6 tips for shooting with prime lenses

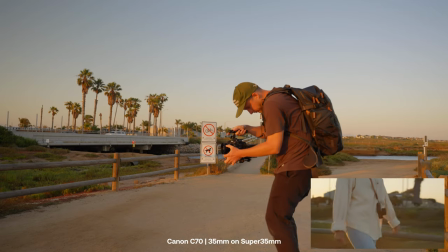[4:16]
One thing that I found useful is trying to imagine the entire scene through that one focal length that I have. So I visualize the wides, mediums, and tights and how they can look.
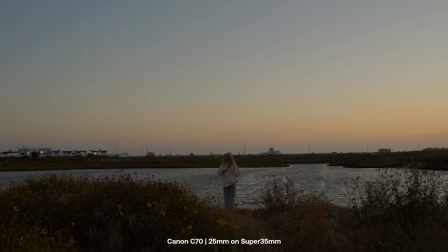[4:24]
Just because I have a 35 on my camera doesn't mean I can't get mediums and tights with that one lens.
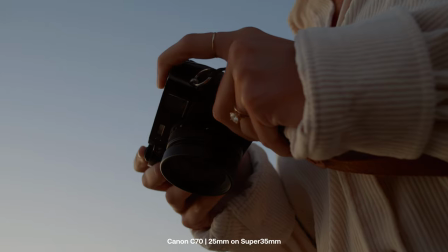[4:28]
I can step in really close and if my lens has a close minimum focusing distance, I can get some really unique and interesting mediums and tights with a 35.
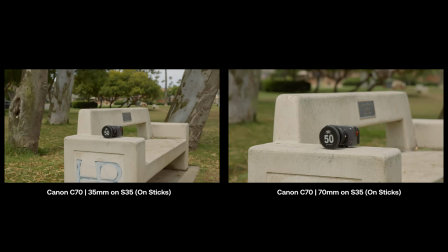[4:36]
But if I was on a zoom lens, I probably would have zoomed into 50 or 70, which gives it a much different look than a 35. Get creative with it. You'd be surprised how versatile one single lens can be if you physically move around the scene.
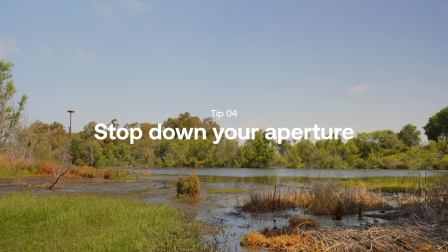[4:48]
tip number four is to not be afraid to stop down your aperture most primes are extremely fast and just because your prime opens up to
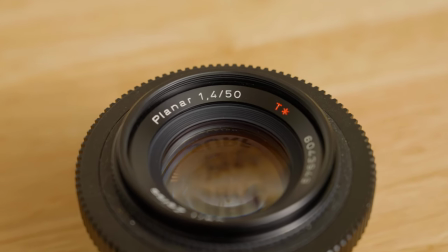[4:54]
a crazy aperture doesn't mean you have to shoot every single shot at that one f-stop just like how there needs to be intention with picking our focal
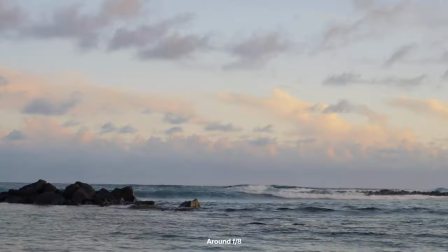[5:01]
lengths we need to have intention with our f-stop we need to think what do we want our depth of field to look like how much do we want in focus
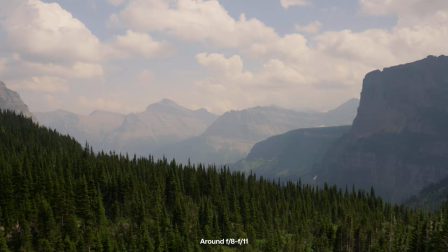[5:06]
are there multiple subjects are we shooting an interview are we shooting landscape when you have your aperture fully wide open the depth
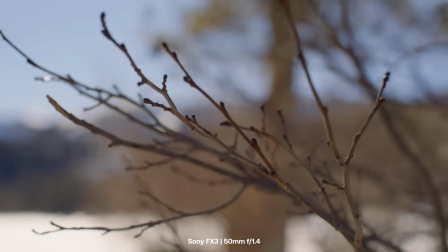[5:11]
of field is super shallow where it's really hard to pull focus manually.
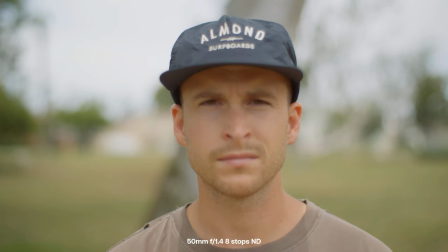[5:15]
And when you're shooting interviews, the eyes may be in focus, but the nose might not be in focus and is not ideal for a lot of scenarios. And shooting with a deeper depth of field allows us to tell more of the story.
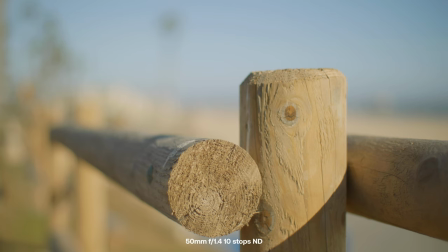[5:25]
When we're shooting completely wide open, the background is usually a really creamy and blurry mess, which yes, it looks good, but there needs to be intent with that.
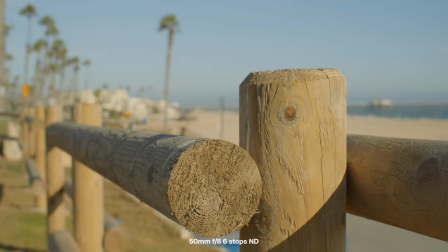[5:32]
We need to give context to the setting, which helps bring the story along. And sometimes shooting a little bit more stop down, allowing the background to be a little bit,
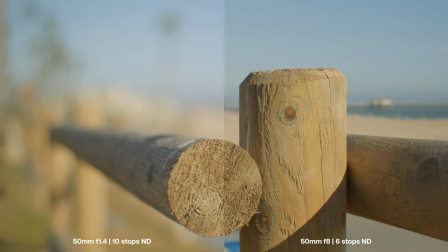[5:39]
tiny bit more in focus can do a lot of good compared to shooting fully wide open all the time so yeah don't fall into the trap of shooting completely wide open on these lenses give yourself some variety by shooting at different apertures
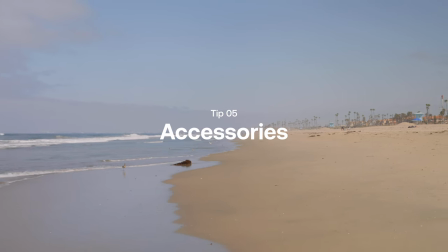[5:50]
next up is tip number five you're going to need some accessories the most necessary is being a bag case or a large
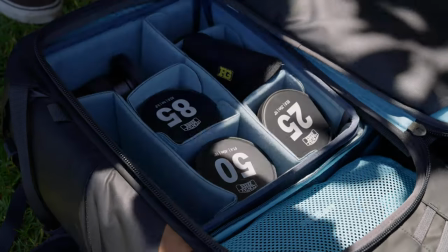[5:57]
sling these will help you carry your lenses and keep things neat and organized when you're out on location i prefer bags and slings for outdoors
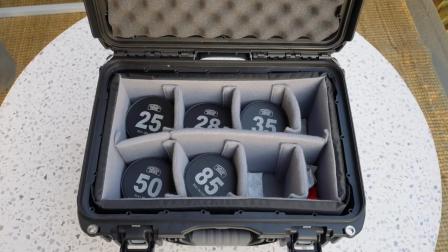[6:04]
and then cases for studios or bigger sets where i know we're going to be locked down to one location at a time it really just depends on your preferences and needs. I recommend having at least one of each because you just never know what you'll end up needing for that project.
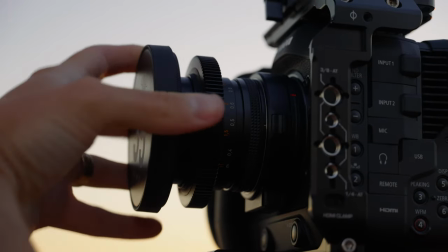[6:17]
Alongside that, since you'll be swapping lenses more so than with zooms, you're opening up your sensor and your lenses to all of the elements, dust, moisture, dirt, sand, you name it.
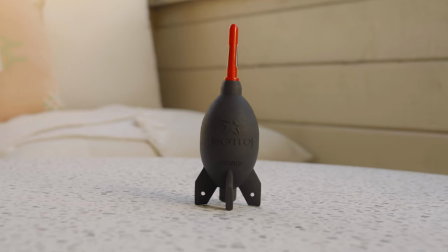[6:25]
So one of the most pivotal accessories that you need to get for yourself is a rocket blower. I take this thing literally everywhere, even if I'm just going out to film for a little bit and I'm not even shooting on primes.
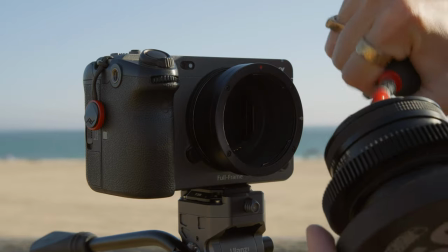[6:34]
And every time I swap lenses, I try to make sure I hit both lenses,
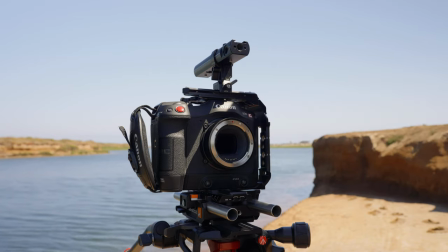[6:37]
the current one and the one that I'm swapping to and my sensor just to make sure everything is neat and clean because when you're shooting with dust on your lens or sensor that can pop up into your footage
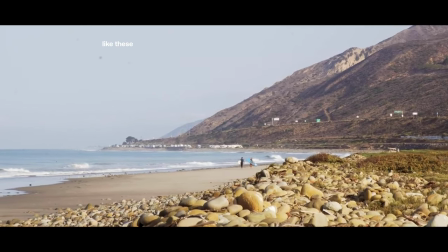[6:45]
and it is a pain in the butt to fix. Lastly you'll probably want some step-up rings.
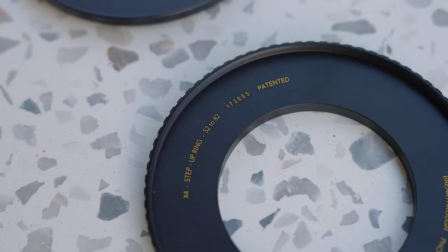[6:49]
Step-up rings allow you to take the diameter on your lens and go up to a larger diameter. So I always recommend buying the biggest filters possible so you're not having to buy different sizes of the same filter for each lens.
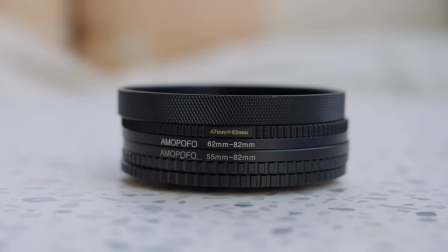[7:01]
For me personally I buy everything at 82 millimeters and all my lenses go from 55, 72, 77,
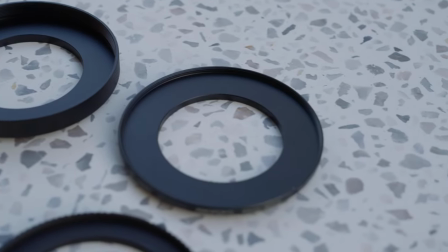[7:07]
67 and I have step-up rings for all of those that go up to 82 so I just have one set of filters that I use across the board and I'd rather buy a $30 nice
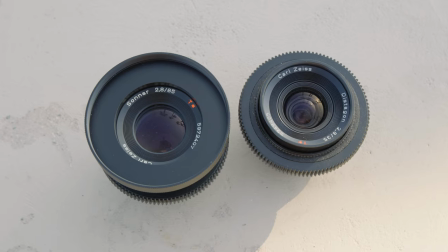[7:15]
step-up ring than a bunch of $150 filters just to fit on each lens the caveat though is that your lenses become a little
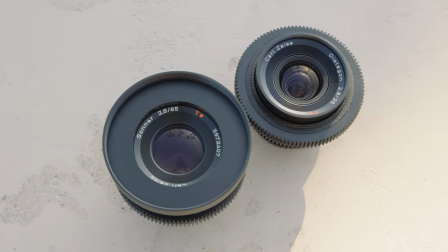[7:22]
bit wider which is kind of a bummer for some of my smaller primes but it's not that big of a deal because I'd rather have the cost savings on just using the same filters across the board these are pretty much just the bare essential accessories for shooting at primes anything outside of that it's just a bonus.
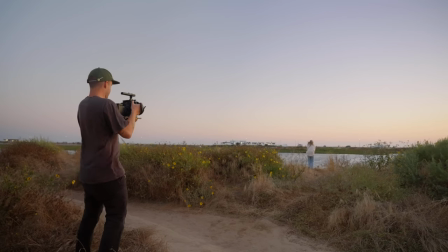[7:37]
Lastly, you're going to need to practice in order to get familiar with the workflow shooting of primes. Go out and shoot anything, landscapes, details, yourself, your friends, legit anything.
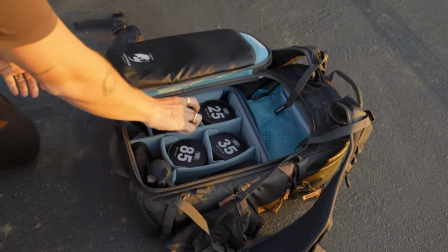[7:45]
Just get out and spend some time shooting what looks cool to you. With this practice that you'll be doing, you'll be primarily targeting the growth within the workflow of shooting on primes.
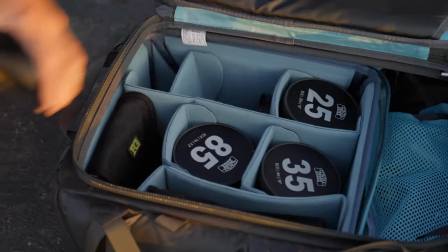[7:53]
Because primes are naturally fixed to their focal lengths, you need to learn how to swap lenses, knowing when to swap them, how to swap them efficiently,
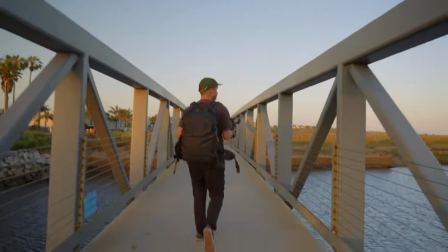[7:59]
knowing how to store them, and just have like the entire back-end workflow of carrying the prime lenses.
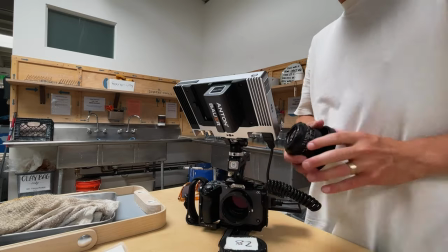[8:04]
You need to be intentional and know when to pick lenses for the right shot.
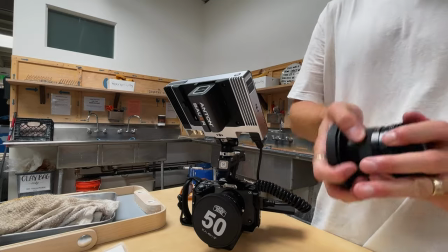[8:08]
There's so much that goes into it and there's a lot of intentionality and planning that has to go in before you even walk into set,
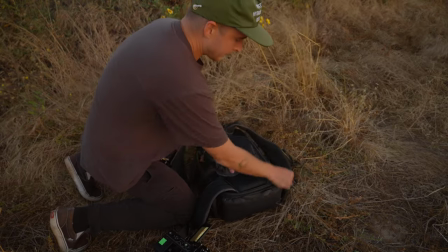[8:14]
but it's very different to think about how to shoot on primes versus being there on set and actually seeing it go down.